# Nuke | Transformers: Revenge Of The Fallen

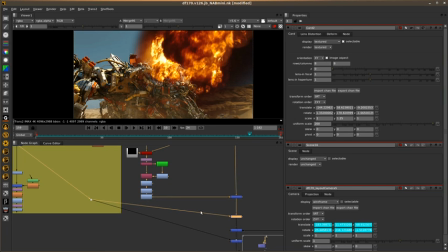[8:25]
Pretty cool.
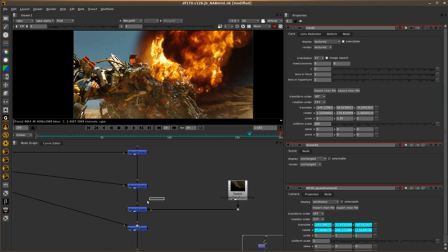[8:28]
Now we'll grab our CG renders. We've got our CG renders right here. Put our CG dust over the top.
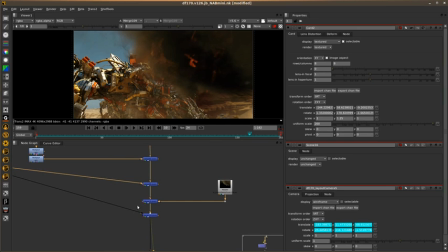[8:36]
And then just to bring it back so it's not really thick dust, we get a little bit of interactivity, a little bit of flame coming through. And right here I could add a little bit of flicker to it, haze it up and glow it up and just make it look really flaming and really nice.
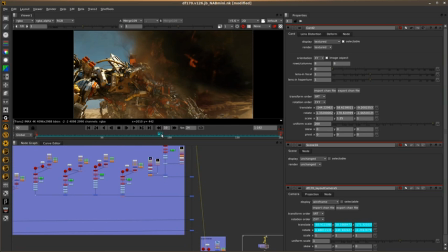[8:55]
And then we'll go back to another frame. I've preset a lot of cards here.
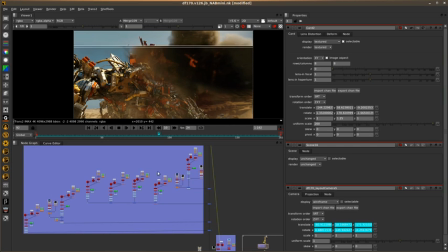[9:02]
These are just a fraction of how many cards are actually in this shot, but it's just to show that we use lots and lots and lots of dust.
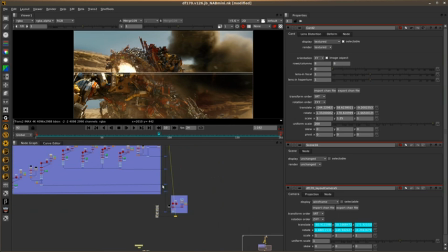[9:10]
All these are little dust elements placed around Devastator.
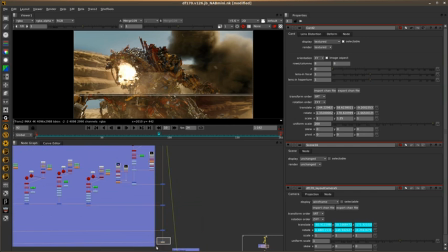and this comp is currently running at 4k iMac so it's pretty going pretty well and it's pretty nice to use Nuke for this job it's pretty impressive the speed actually so
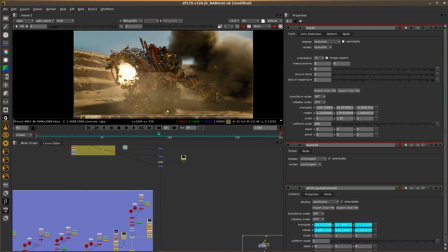[9:34]
just as that loads you can see I got a lot of dirt here a couple of cards that are preset I got to fix up a couple of edges of my elements but keeping that behind say Devastator's front leg there putting it under his body or putting it completely behind Devastator we just do that multiple multiple times and it starts to build up that effect.
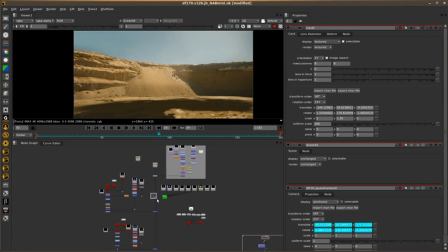[9:53]
So we go back to where we started, just have a look. There's our baseplate, there's Devastator.
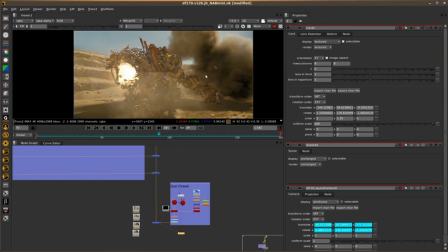[10:00]
We go down and we see we got a lot of elements in there and just hazing it up, dusting it up, big explosions, our CG render out the back.
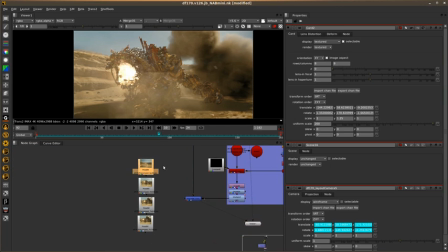[10:10]
And that's about how we put this comp together and I can just show you really quickly a couple of pre-comps that have run out.
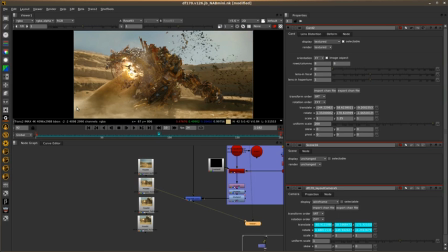[10:17]
So again, there's the background. There's Devastator. This is CG dust that's getting sucked up. CG debris that's getting blown out the back for the truck. All cards there for the elements for the inside of his mouth.
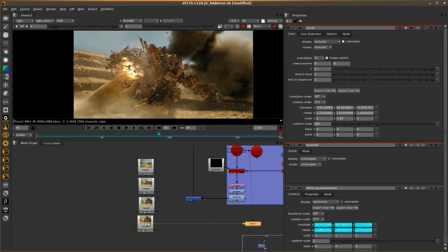[10:33]
CG dust out the back. Some more interactive.
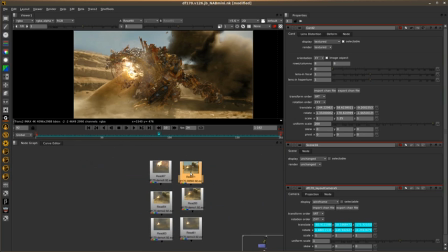[10:39]
And that's how we got to our final comp, which is looking just like that,
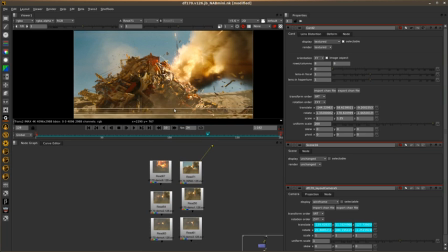[10:45]
with the big explosion out the back. So thank you for having a look.